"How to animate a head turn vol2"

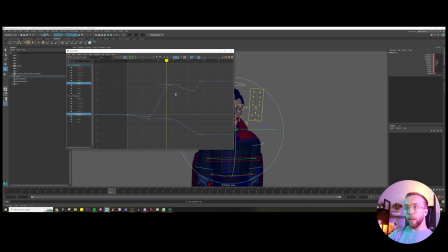4:03 Maybe we can push this, so we can make this impression that everything works together, so his neck and head. We just want to make sure that the curves looks pretty similar.
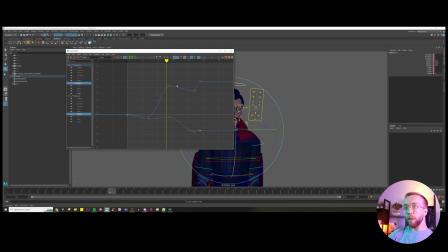4:18 So for example, we just want to make sure that here there's also movement on the neck, not only on the head. If you get comfortable with graph editor, you don't have to even look on the results here.
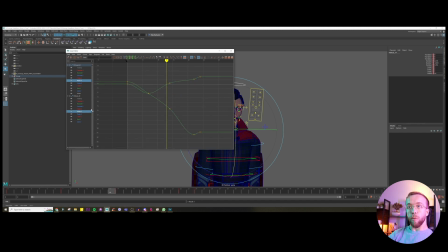4:33 So then let's go to Y. And this is the problem actually. This starts to look problematic because layers tend to fight with each other. Right now you can see that, this is the movement responsible in this area.
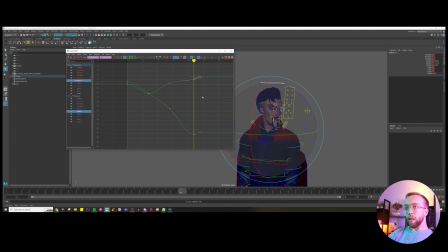4:53 Okay, and here here. Yeah, so you can see definitely that right now it feels a little bit odd because those curves are fighting with each other, okay? They're like moving in the reversed motion,
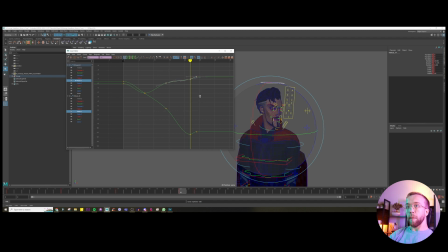5:11 and ideally we would like to make them work together, okay, in the same direction. So for example, try to, let's say, edit the pose. We'll destroy it, but at least our curve will move naturally.
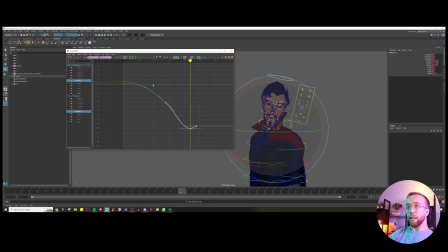5:28 We won't have this fighting movement between head and neck, because it's odd. Most of the time they're supposed to work in the same direction. Because, I mean, head and neck is connected right with each other. You are rarely doing something unusual like this, you know, like when head is separated from the neck. I mean, it's unnatural. Most of the time we're just working with those bones together.
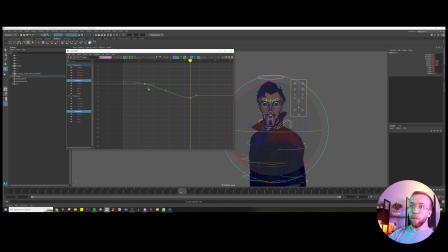5:54 So even though, you know, we were satisfied with the poses itself, the movement didn't work, and it couldn't work just. So on the polishing stage,
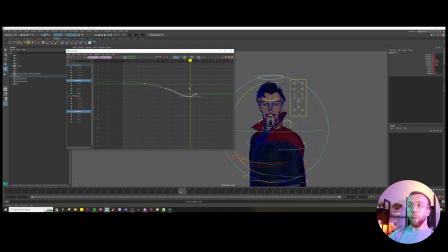6:08 it's really important about the curves and understanding those, like directions, and understanding how they will work together. So for example, here you can see at least that, yeah, they are working together, they're going into the same direction, but probably the range between this controller here,
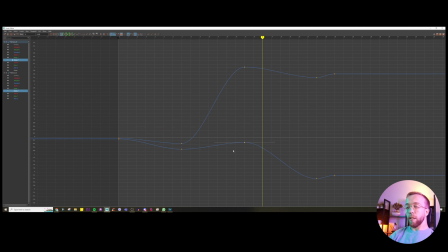6:29 between this and this, you know, it's pretty big.
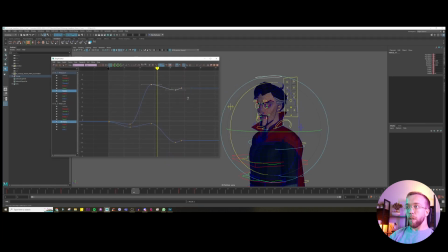6:34 So let's see if we can, maybe we can decrease it. And yeah, that was actually the movement down, okay, with the head, with the chin.
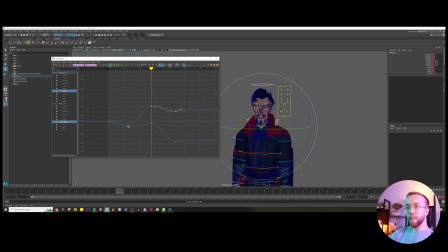6:48 So yeah, if we decrease it, first of all, we will get closer to this, and on top of that, we will just, you know, have nicer pose. And let's fix that. And you can already see that, well, we have this noise here,
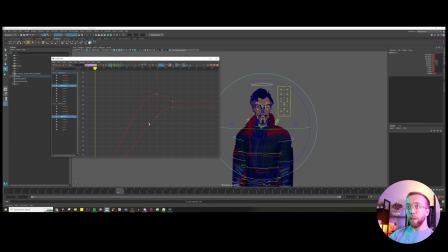7:07 we can just smooth it slightly, and here we can create this overshoot. It's gonna, okay, it will work together here. Perfect.
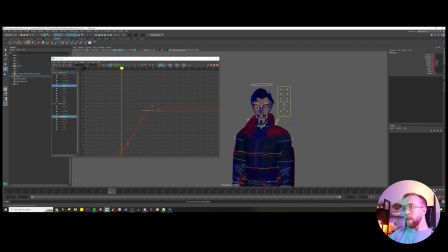And here I think we just want to decrease the like how high there is a chin position here.
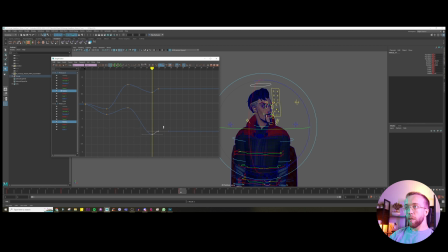7:37 So we're just going to maybe use this, right, lower it. And take a look, just by translating the curves itself rather than manipulating here, you're keeping the relation.
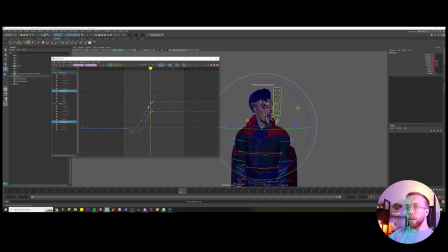7:56 You're keeping the movement here, and you're just changing this part. But if we would just move, you know, like this, then we wouldn't be able to keep the nice relation between those two controllers, for example.
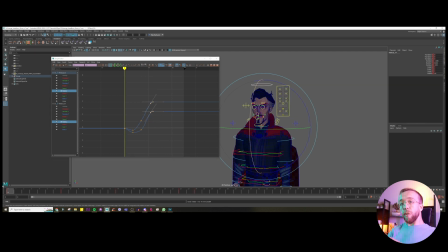8:12 Okay, so right now we are fine with the range of the motion, how far it goes, how the movement looks like. Maybe we can just tweak it slightly. Okay, okay, let's say that this is enough.
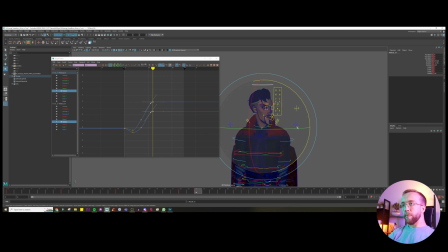8:28 Okay, it's fine. And right now what we can do to level up with this work, we can add some more settle down at the end, because currently it just hits the wall, right, and he's dying. There is no motion at all after this. So if you are doing, like, let's say, pose to pose, what you don't want is to just, you know, cut your animation once character achieved the pose. You want to make sure that character keeps the pose, that the viewer kind of notices it, like can read it properly, and then you can cut it after, you know, like, let's say 20 frames. Because at the end, you know, we want to make sure that this pose reads properly. So in this case, we just want to make sure that once he achieved this pose, he is still moving. There is still some like movement, breathing, and action on the body. I mean, in 2D animation, characters tend to achieve the pose and maintain still position, but actually in 3D it gets more realistic, people treat it differently, and because of that we need to make sure that every frame there is a movement on the body, because we kind of treat it more like as a real object, and because of that we just need to see the movement, otherwise it will feel dead.
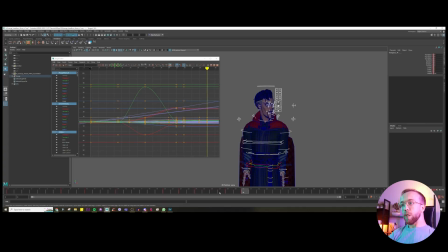9:51 Okay, so here just take a look. We could make an assumption, well, it's not moving, right, there is no movement, so we don't need to animate that. But it's not true. We can always see something.
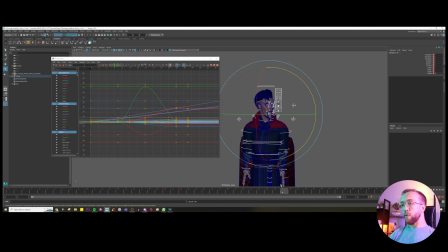10:06 So here, of course, since we are not animating from the reference, we will have to come up with something, just by ourselves. But okay, let's be creative. So for example, since we've done the overshoot here, so this frame could last longer.
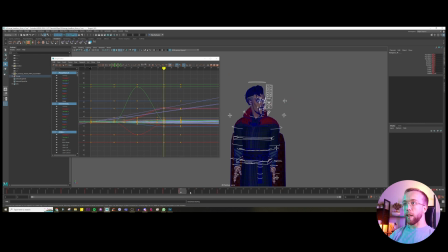10:25 Instead 3 frames, right now it will last 5 frames. Okay, so it's already better. Let's create another key here. And for example here, after he achieved the overshooting position here, he might, for example, go slightly back.
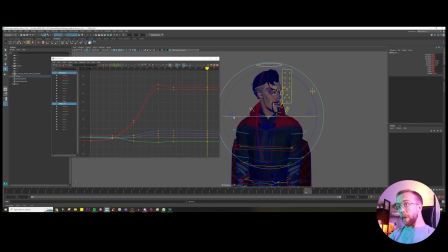10:42 It's like we are talking about like super small values, just to make sure that he feels organic. Yeah, and right now it feels better.
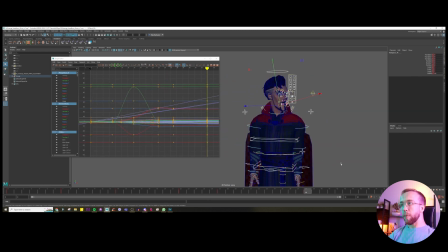10:57 I think maybe it tends to be too big break between this pose and this one, so I would just make them tighter, closer together. We don't want to have this like a floaty feeling.
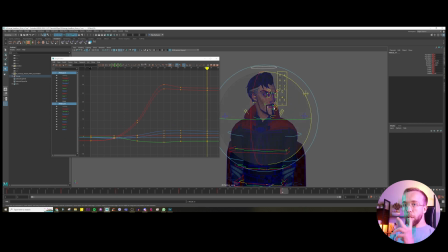11:12 Floaty means when there is a too big gap between 2 poses and there is no enough detail. The character tends to like float from one place to another. Okay, and maybe we will just go back.
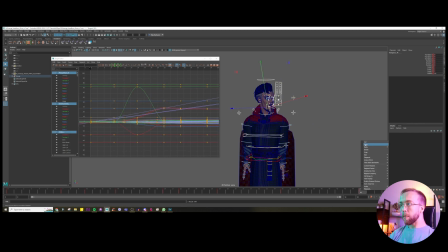11:26 We'll just create another pose. For example, maybe something closer, maybe 40. Okay, and let's try to, for example, just make some subtle movement again. We just decrease the timing. Of course, if you are working in the studio, you can't do that.
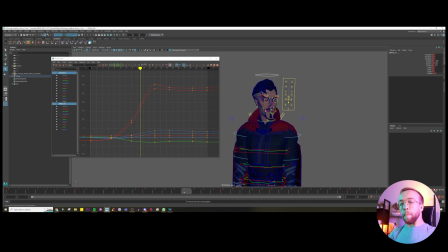11:44 You have timing made with from the edit department, for example, from layout. You can just change something like that. Okay, it's good. It's good so far.
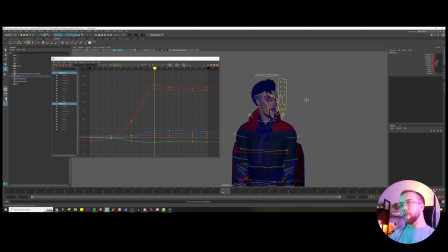Great. So let's go with the curves and let's try to polish this. I mean, movement is right, but maybe the curves could look better.